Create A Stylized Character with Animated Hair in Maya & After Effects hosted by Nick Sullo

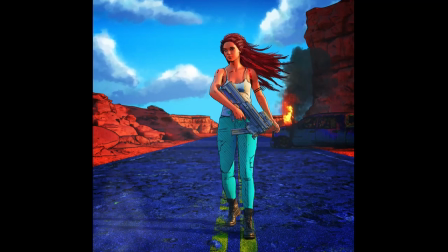Hey everyone, my name is Nick Sullo. I'm an artist with a background in visual effects, working for the film and TV industry for the past decade. I'm also the co-creator of Xsullo, that's known for creating the techno dystopia surreal artworks.
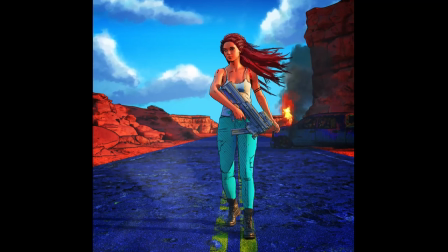In today's video, I want to show you all how to create a character scene with animated hair from start to finish. So we're going to assemble a stylized scene with a character in it using V-Ray for Maya, and then add in animated hair and After Effects to give some motion and movement. So let's go ahead and jump in.
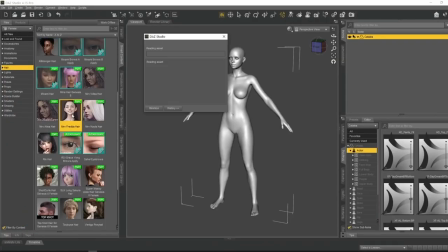All right, so in this video, I'm gonna go ahead and jump into DAS 3D right away and just start bringing in a character.
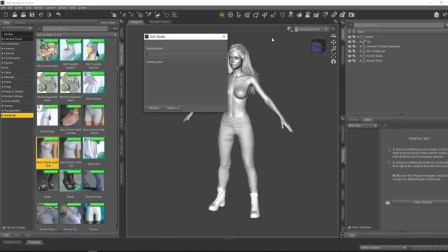With this one, I want her to kind of have like long flowing hair, which kind of makes sense to have it animated.
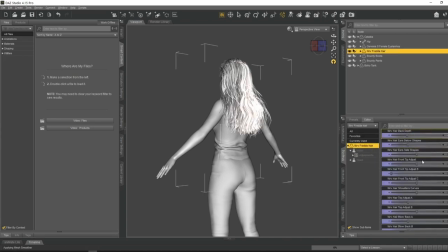And so I'm gonna kind of go ahead and position it in DAS so it's kind of flowing off to the side.
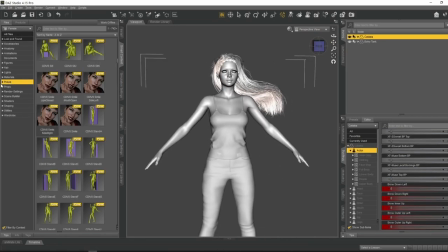So already kind of nice shape and form happening there. So when I go ahead and I start animating it, it kind of makes sense that it's like kind of blowing off to the side.
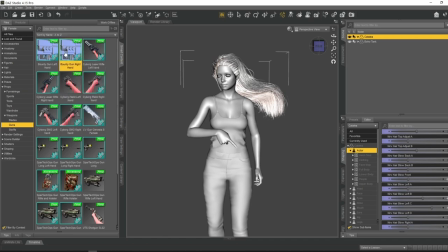So just kind of make sure to do that here in DAS already. And then kind of want this character to be like this kind of female BAMF.
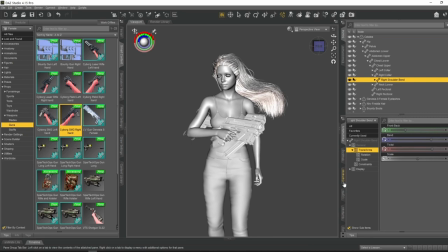So she's kind of holding this gun. Maybe eventually she's like walking in the desert and there's like some destruction, burning buildings or some cars.
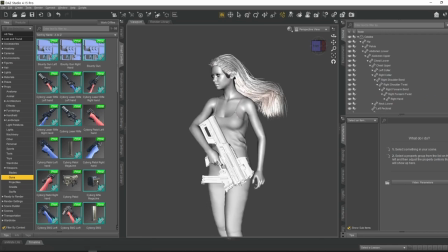Like she just kind of walked away from combat. Just kind of add some context and a little bit of a story to the artwork.
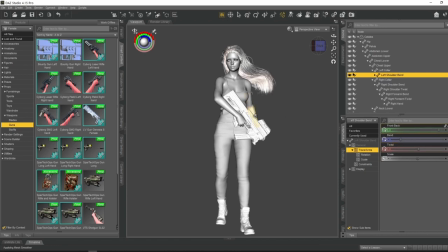At this point, it's just mostly about tweaking,
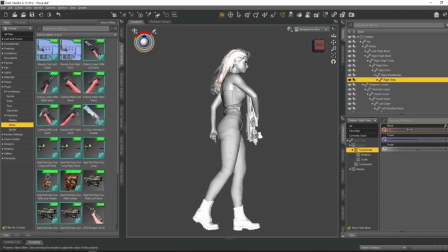positioning, and changing a few little minor details up before I'm going to go ahead and drop that into Maya.
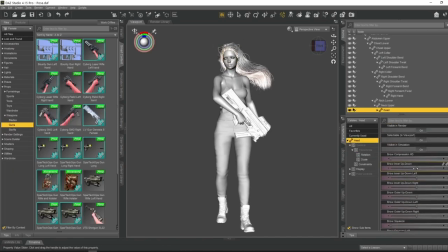So I just want to make sure everything's looking pretty solid with the character's position and her overall pose. Maybe adjust a little bit of a facial expression, so she's kind of grinning, maybe a little bit of an anger there. But yeah, overall, I feel like this is in a good spot now. Most importantly is the shaping of the hair.
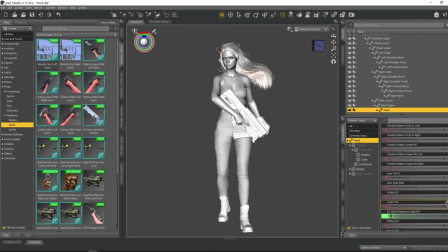And what's great about DAS 3D is it comes with these already pre-built shaping tools for hair. That way we can kind of already start having it flow off to the side. And it's a good starting point when we want to actually start illustrating and animating on top of this. So at this point, I'm going to go ahead and just drop it into Maya and start lighting and texturing it.
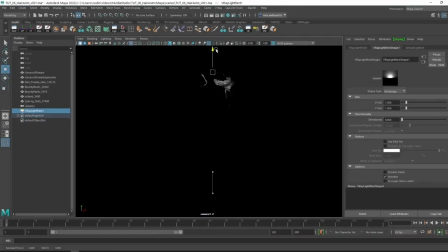Now that we're in Maya, dropped in the character and started introducing some lights. So we want maybe a light going off on screen right.
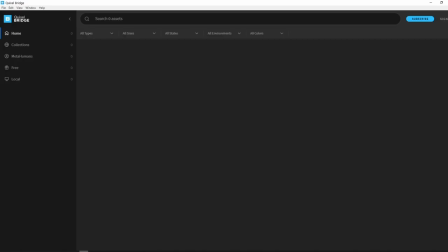Just get some nice lighting in there. And then I'm going to use Quixel Bridge.
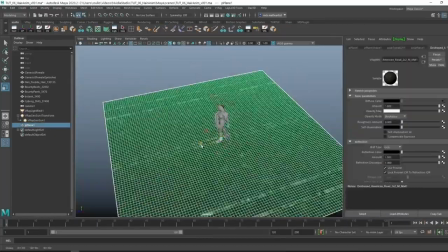What I want to do, since it's like a empty desert highway scene, I'm going to just drop in a ground plane with like an old destroyed road.
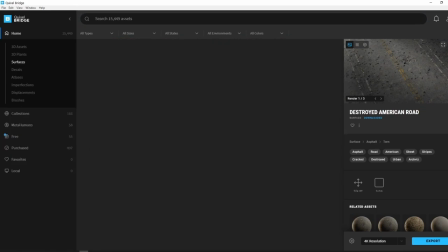Kind of goes off and vanishes into the distance. So also introduce some other materials like the dirt side road.
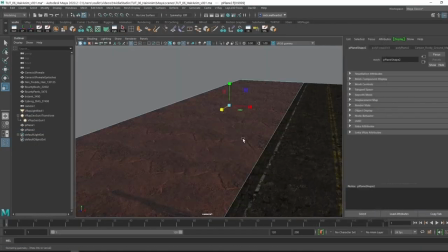Some rock and pebble, start filling in the ground plane so it kind of makes sense.
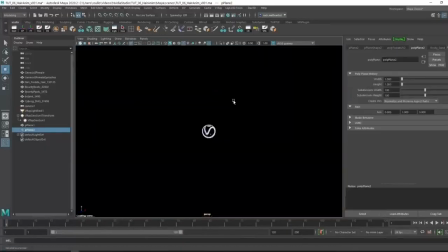So it's just about adjusting these little tweaks before I start introducing some other elements into the scene.
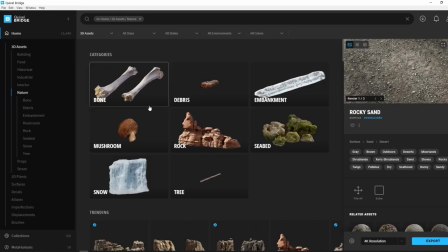So kind of, since it's going to be desert, I'm going to go ahead and drop in some large canyon
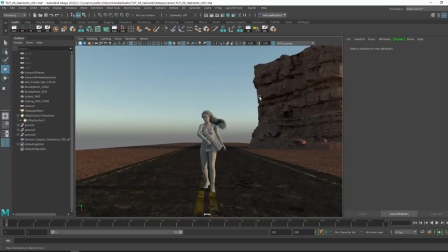rocks and then change the dirt ground back to maybe an orange hue so it matches the
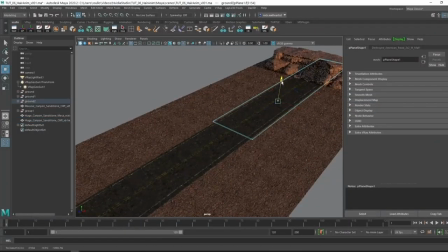canyon rocks. And at this point, it's just about filling in the scene with other little rock details.
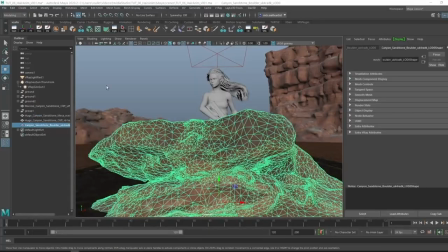That way, just the composition doesn't feel so barren and empty. And it kind of helps with the focus being on the character.
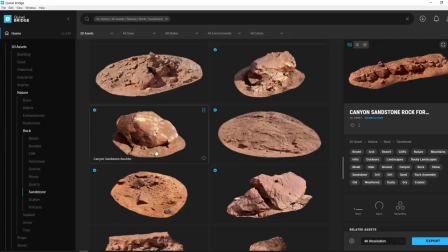So I'm just introducing some other small rocks.
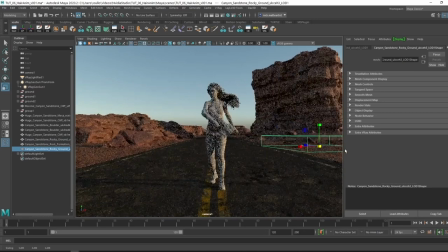And pretty much at this point, I'm going to also bring in, say, like a burning car off in the distance.
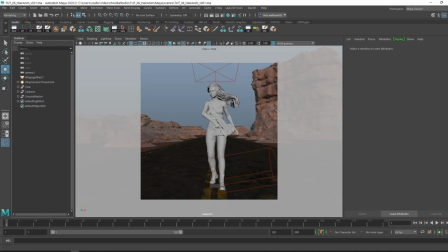That way, it kind of gives some nice context and a bit of story of who this character is and maybe what just happened.
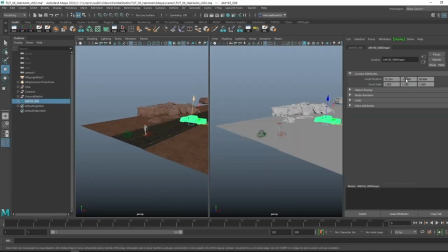So I'm gonna go ahead and start bringing those elements in. So I went ahead and grabbed this asset off of CG Trader.
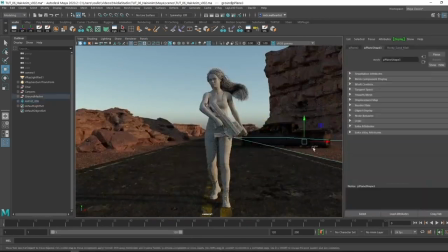It's an old burnt down truck that I can put off into the distance behind the main character.
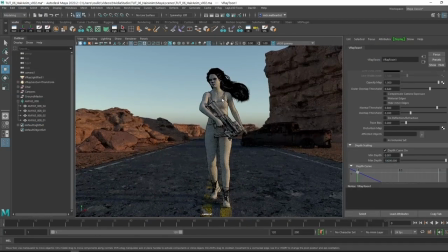And since I want this to be more of an illustrative piece of work,
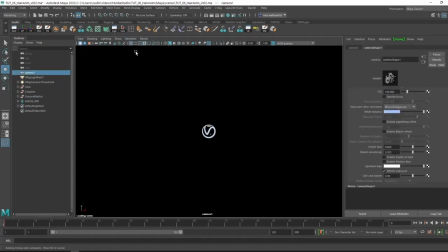I went ahead and I'm gonna pump up the colors just a little bit more, oversaturate the blues and the orange in the scenes.